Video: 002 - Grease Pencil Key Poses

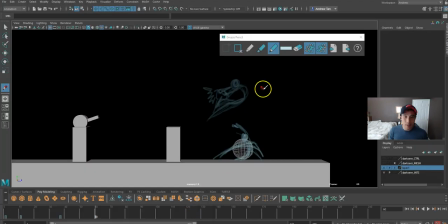So there's still ways to kind of tweak it around, but I haven't found it yet, so I'm just gonna stick with the 3-point landing. And I'll just let my timing and my smears sell this animation.
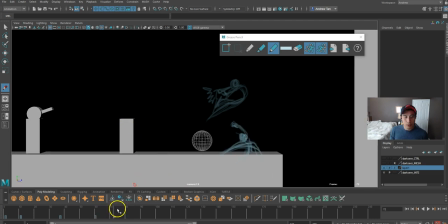And then okay, let's see, from here he's gonna jump back-handspring.
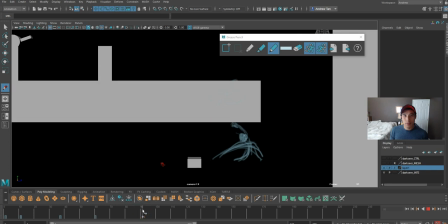I won't do that yet. Let's add a pose here. Yeah, I think he's cutting too short by being at the edge of the frame.
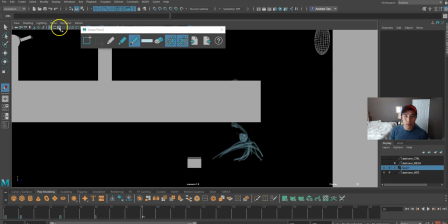Okay, it's not too bad.
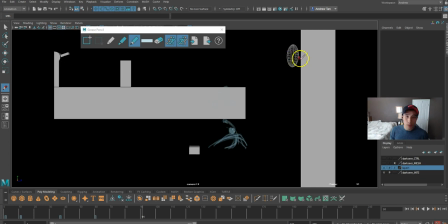Okay.
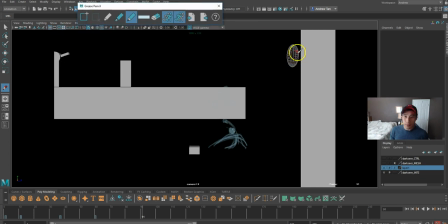Oh, they stick on the wall. Let's hide this for a second.
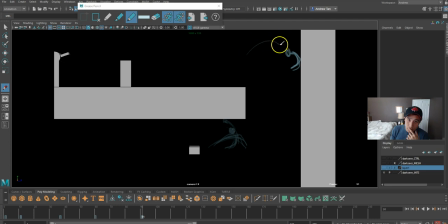I think we'll just kind of when it's up in the air here, he would stretch down and then stick to the wall. Like this. Both hands on the wall.
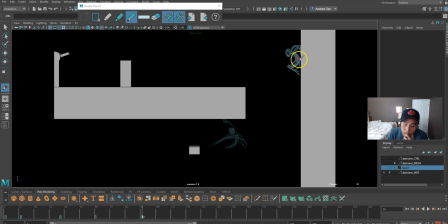Following the flow, one leg bend, and maybe 2 legs bend.
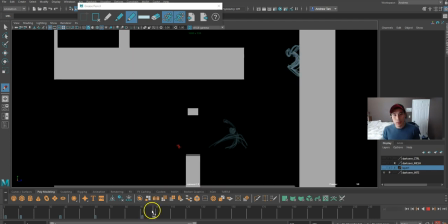Let's see. Okay, I'll just stick with this for now. Gonna slide down.
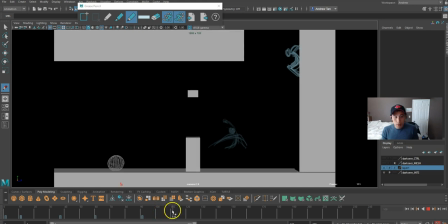Oh, that's fast. He's gonna land here, and he's gonna slide as well.
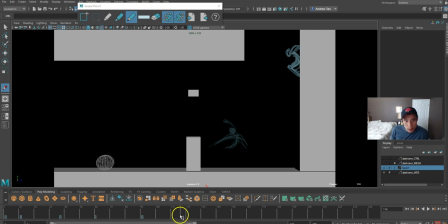Okay, let's try to change this 3-point landing a bit. Because this is going to be another 3-point landing.
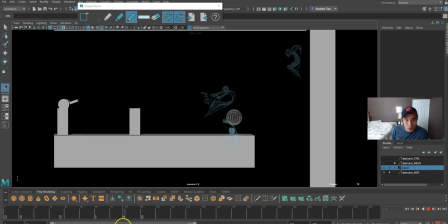So I don't want to have just a bunch of 3-point landings. We already have one here.
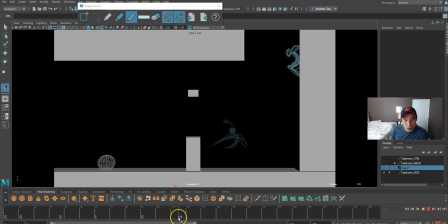So here I I want to change it up somehow. Alright, let's try this out. A different type of 3-point landing.
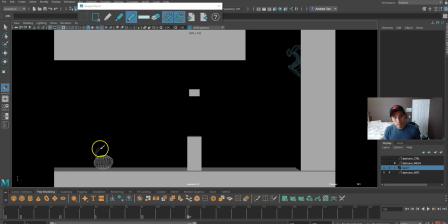Hide it.
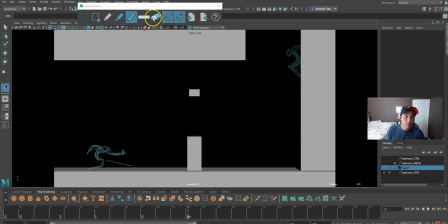Now, let's change that a bit. Like this. This is what we had before.
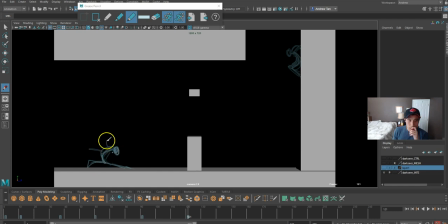Both hands back. Maybe, we'll see. Let's put this for now.
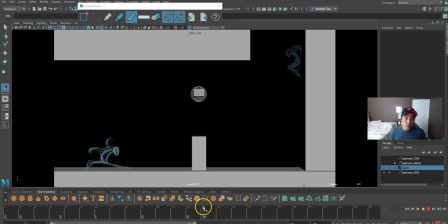This is when he jumps and grabs the hit.
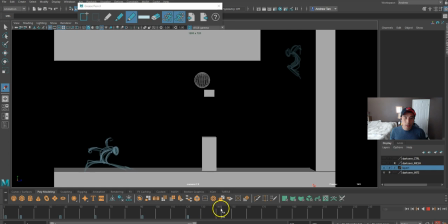Let's put in this pose first. This grabs the hit, anticipate up to slam the head down. I want to do it at the last frame where he's anticipating, because the next frame he's going to be slamming it down. So yeah, let's put it here.
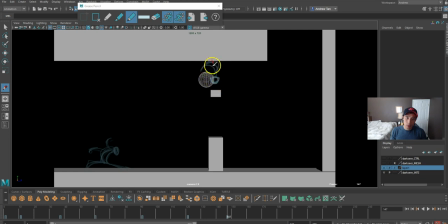Hit, he's looking down towards the sentry, grabbing its head. This is hit. Right, another arm.